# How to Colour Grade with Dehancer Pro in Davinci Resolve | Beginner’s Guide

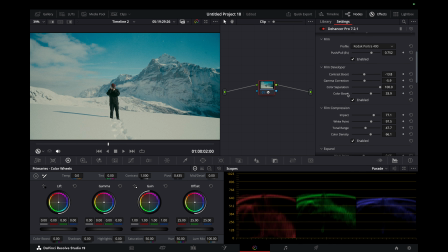746s
I used the film developer to bring back those colors and also decrease some saturation and gamma to create that softer look that I was going for. Same with the film compression.
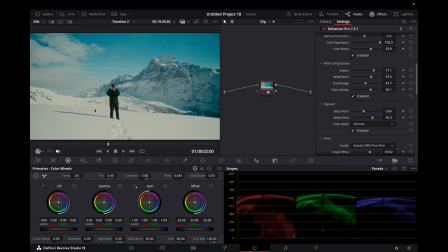761s
This was a mega help when it came to shooting in things like snow, where we get these really harsh white reflections, and that just helps create that compression and just has a more pleasing look to the eye. I find that really useful. That was great.
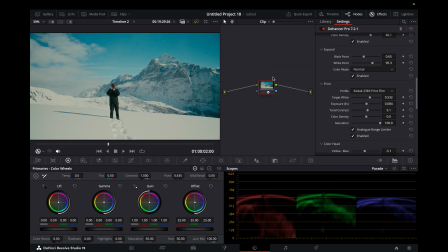781s
Moving on to the expand, just minor adjustments to bring back the brightness of that white after crushing it with the compression. And then with the color head, I wanted to introduce that slight kind of green look and change the hue of the blues a bit as well to give it a bit of an older look.
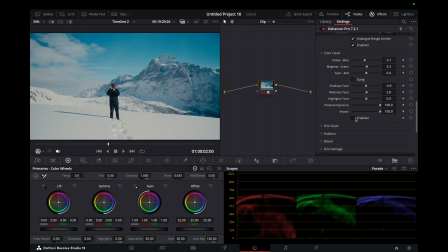800s
So I ended up with that, and that looks really great. I used a bit of film grain as well, as you can see, just to take away some of the sharpness of the image. It creates nice textures in the background there as well. Halation I also used.
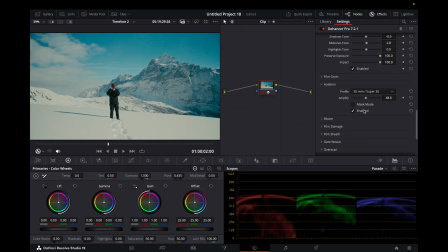816s
Again, it creates that slight red cast over everything, and that seemed to work with the look that I wanted.
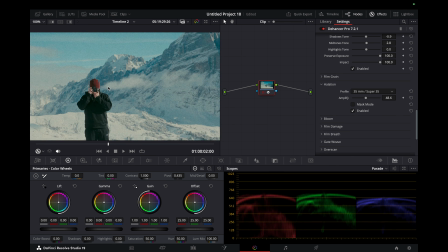824s
I didn't actually have too much halation.
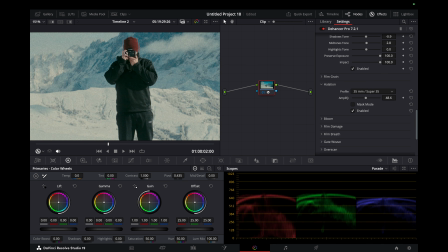826s
I personally don't like the look that I created beforehand where I had too much halation, so I wanted to make sure I didn't do that again. But if you have a look around my body, we do have some of the blooming coming out, which again just makes everything a bit softer. Okay, so I hope you enjoyed that tutorial and walkthrough of Dehancer. If you have any other questions about it, please let me know in the comments. And if you are interested, there is a trial version with a watermark on it, I think for about a week. But if you do want to buy it, you can use the link in my description for 10% off. Okay, so that pretty much wraps it up. I'll see you in the next. Peace.